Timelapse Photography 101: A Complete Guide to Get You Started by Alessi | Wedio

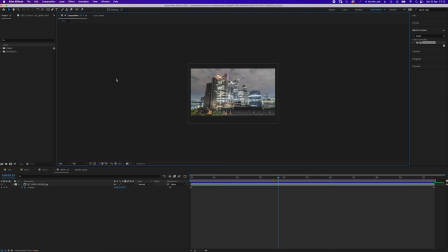So for instance, you could have like wobbly footage, or there could be kind of birds or things like that that you might want to mask out. So yeah, using it in Adobe After Effects is definitely the best way to kind of compile your JPEG sequences.
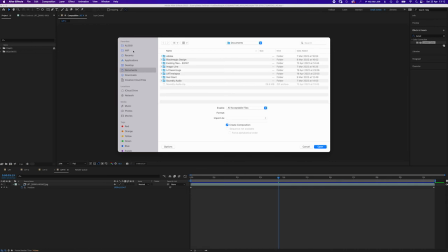So to bring in your JPEG sequence, what you want to do is just go into here, time-lapse exports tutorial. And yeah, if we go rendered sequence, that's our little image sequence that Lightroom has exported for us, and it's nicely numbered as well.
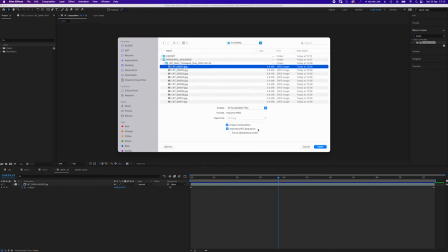So as you can see, After Effects has detected that this is a JPEG sequence, and it's very important that you make sure this box is ticked, because if it's not, what it's going to do is import hundreds of photos and it's just not going to make it into a video. So you go import JPEG sequence, click on open,
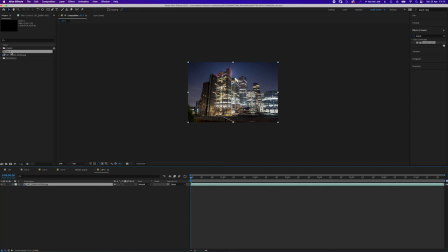and as you can see, it's kind of made a little composition here and we've got our nice sequence there as well. Now, for some reason, it's really annoying, but After Effects always makes our J
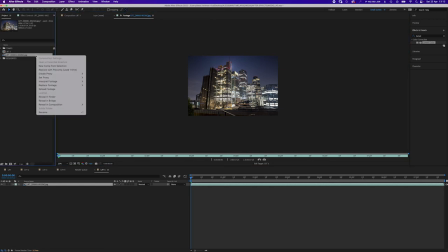JPEG sequences 30 frames, and because we're PAL, we want this to be 25.
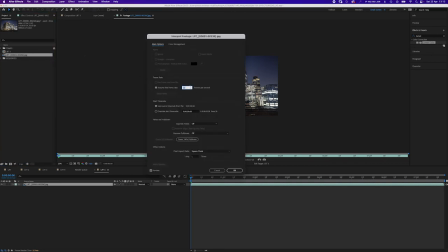So you just go click on main, interpret footage, and here you can just adjust and tell After Effects what you want it to be. So I want this to be 25 frames. Click on OK, and just go open up here.
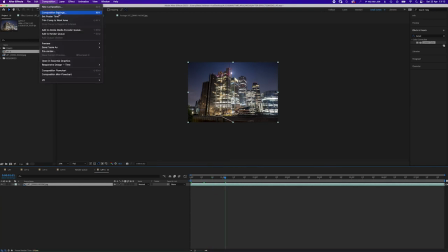And that should be now playing back at 25 frames. And because it imported it as 30, we're actually gonna have to make this composition a bit longer. So just gonna add on, make it 10 seconds. And we also want it to be 4K as well.
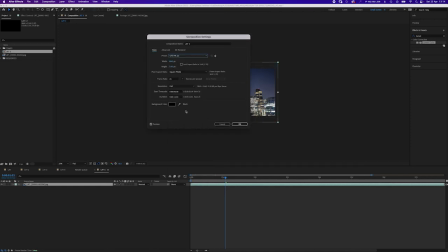So just click on this to make it 4K. Maybe type in tutorial roof one. Cool. So there we go, got our sequence now. And if I just kind of zoom out, yeah, you can see, look at that.
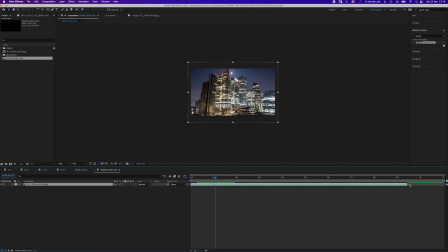We were missing all that kind of footage there. So what you want to do is just drag that out. I'm just going to bring this back and shorten the sequence. Cool. So we've got our kind of time lapse here. And this is the bit where you want to kind of scale it back a bit, just to kind of make it fit
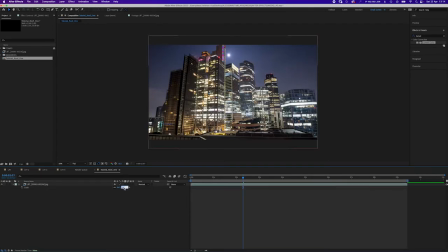into your little time lapse box. Cool. So got it there. And it'd be quite nice, because as the time-lapse is going, you can sort of see the moon.
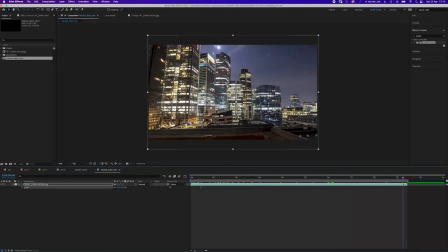So it'd be quite nice to kind of keep the moon in the whole shot, but also show some of the rooftop here as well, to kind of show the movement of the dolly system.
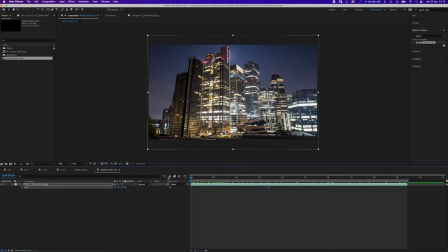So I think out of the box, that's actually all right. But another thing you can do as well, so say if you've got a static time-lapse, you want to introduce a bit of movement, you can kind of keyframe your positions. So if I go back here, let's say we zoom up here and sort of see the top of the skyscraper.
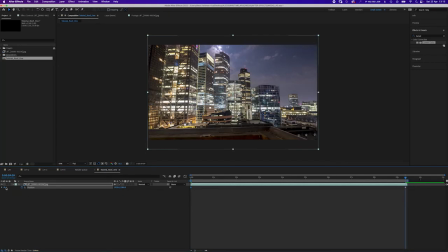And then you maybe want to go the way down more of the floor. It kind of exaggerates that move even more. So actually that is quite cool.
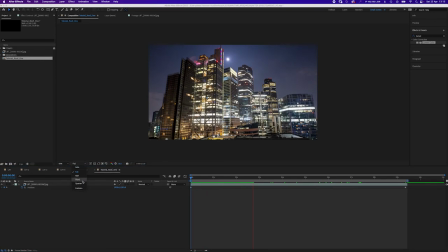And to make it play back better as well, I'm just going to drop the quality down.
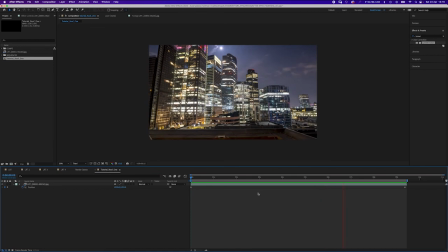Cool, and yeah, and as you can see, we've kind of added in our little position keyframes, and I kind of helps exaggerate that move from the dolly system as well. And actually looks quite cool. But for what we're doing today, I think I'm actually just gonna get rid of our keyframes and just kind of keep it as it was.
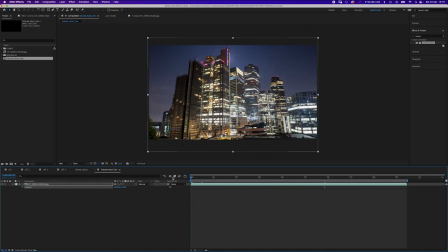Boost this back up to here. Cool, yeah, we've got the moon in shot.
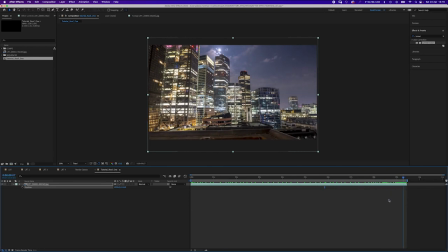Nice, yeah, it looks really, really great. Cool, so one thing you can do to export is go to the render queue within After Effects. However, as another kind of quality control and just best practice, you always want to do your exports in media encoder.